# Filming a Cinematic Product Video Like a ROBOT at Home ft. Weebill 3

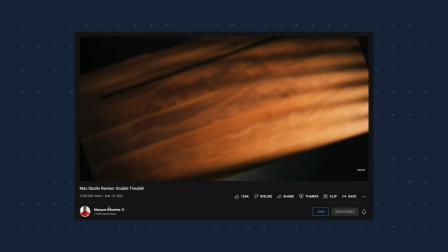okay so a while ago I came across this intro for the MKBHD Mac Studio review it
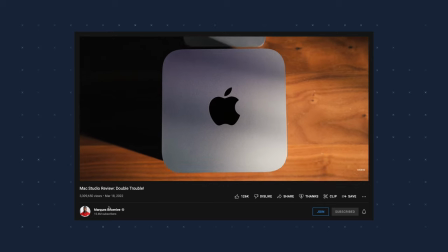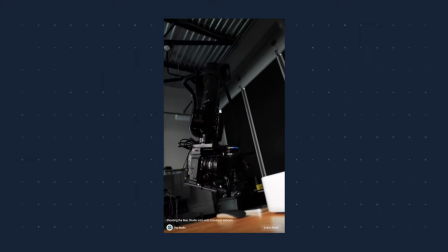looks really cool and different and that's because they shot that intro with a robot holding the camera but do you have a super expensive camera robot arm laying around? Yeah I mean me neither so that got me thinking is it possible to do a similar shot or at least something that looks just as cool without a robot maybe with gimbal instead but then you know I kind of forgot about it because I was too busy working on other videos but now a week ago Zhiyun all of a sudden sent me an email and what they said basically was we want you to try out the new weebill 3 gimbal and the 5 ray light and create something cool anything and i was like damn that robot shot let's just give it a try and so that's what i'm gonna do i'm gonna create my own mac studio intro or maybe even a commercial mkbhd style or let's say mkbhd meets apple meets yoris my own style because you know i don't want to just copy Marquez's intro. I'm talking way too much already, right? Yeah, that's what I was thinking. You want to see the good stuff. So let's get started. This is my setup and this is super important for my sequence, for my video,
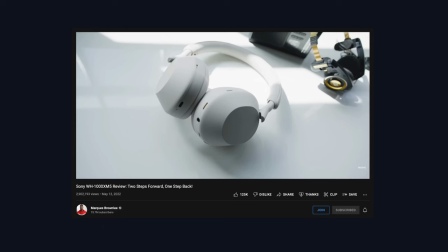because I don't know if you're familiar with MKBHD's videos or his product b-rolls.
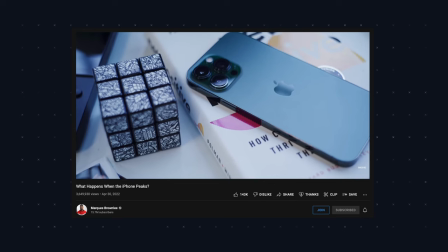He always makes it feel minimalistic, but not super minimalistic, not cold and empty.
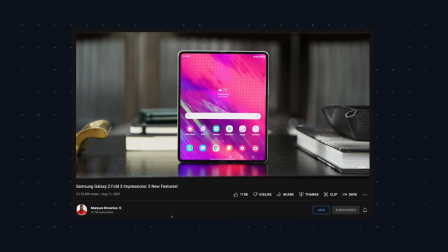He always adds some objects to make it feel more alive. And so I tried to do the same.
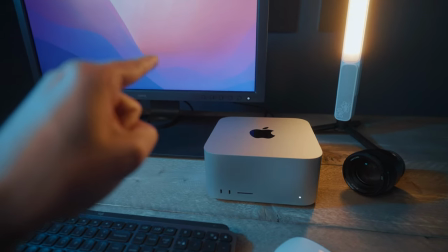We have the Mac Studio, monitor, keyboard, mouse.
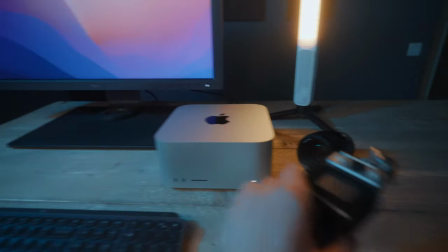Over there I put a camera lens and over here I'm gonna put this audio recorder because
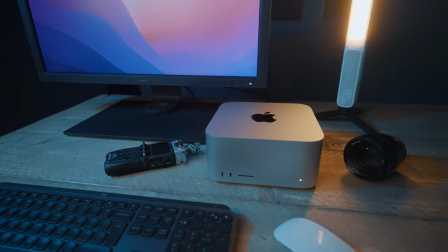I don't know it looks kind of techy and cool and now you also get a sense of who the Mac Studio is for.
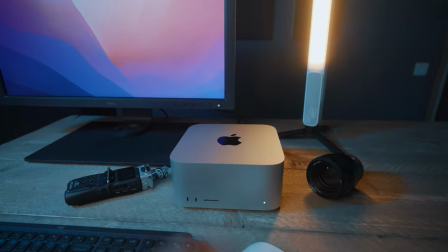You know creative people. Oh and over there of course the 5 array light. And the 5 array actually serves two functions here.
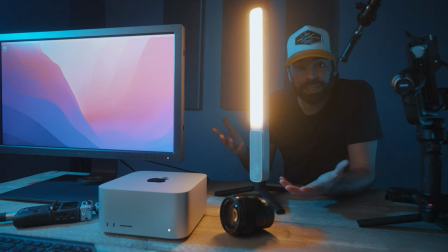First of all it looks really nice almost like a desk lamp so I wanted it to be in the frame. It's also an RGB light so I can set it to any color I want. Right now it's set to white light 2700 Kelvin so warm light.
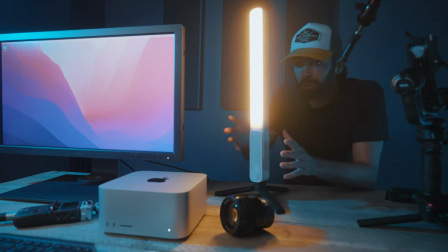But what it also does look I want the scene to look cinematic.
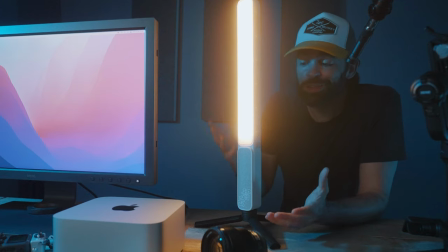Can I still use that word? Yeah right? And an easy way to make a scene looks cinematic is by backlighting your subject.
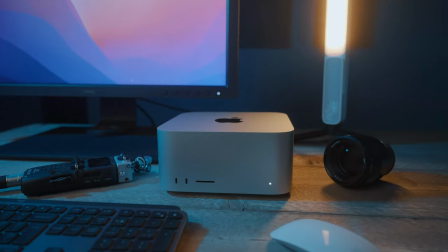So that's what the 5 Ray also does. It backlights the subject, the Mac Studio. And then the rest of the lighting setup is nothing too crazy actually.
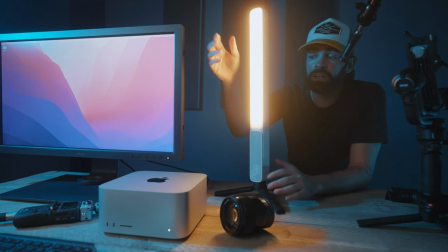The key light is right there. It's lighting the whole scene.
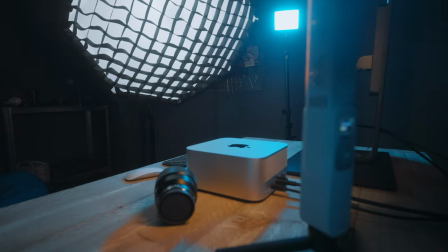But remember I want backlight so the key light can't be too strong because then it will just blow away the backlight.
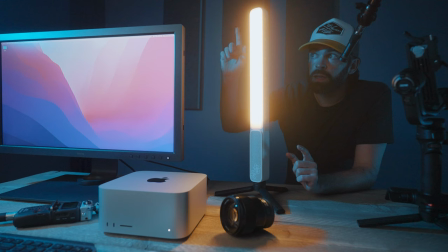And then over there I put a blue light. Now I wasn't sure at first but I think it looks nice. It adds some contrast to the warm light here. But what it also does, you know, it mimics the computer screen light.
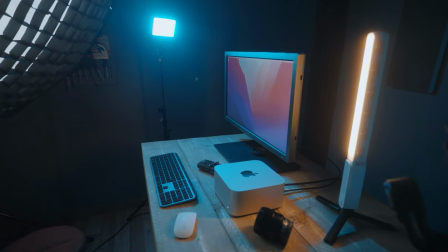It mimics the blue light coming from a computer screen. So now it looks more like the whole scene is bathing in that blue computer screen light.
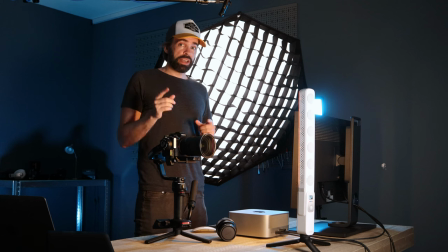And that's it. The first shot, the opening shot. It's the one inspired by MKBHD's robot shot but mine is gonna look a little bit different. What I want to do is dolly out first, pause a moment, then dolly in and crane up at the same time.
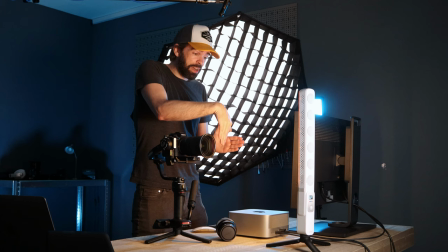Also at the same time tilt the camera down until I'm here and then
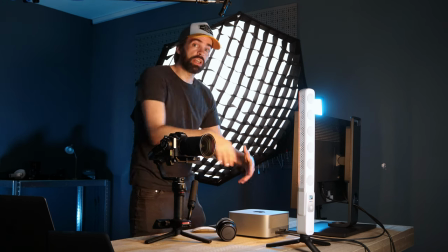pause a moment again and drop down as if we're diving into the Mac studio.
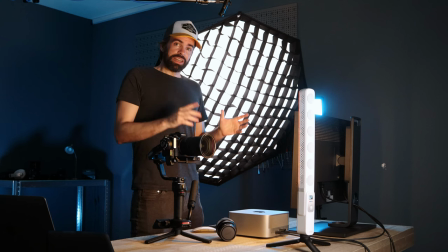Wow, now that I'm explaining it it's not gonna be easy but you know it doesn't matter.
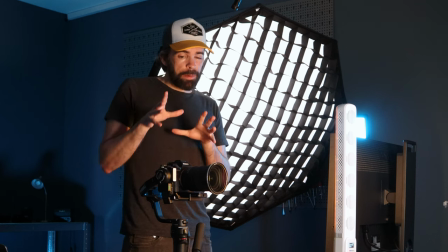The reason why I'm using a gimbal by the way is because I want to get some of that mechanical movement,
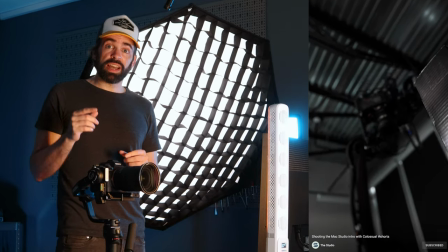that mechanical precision that a robot gives you.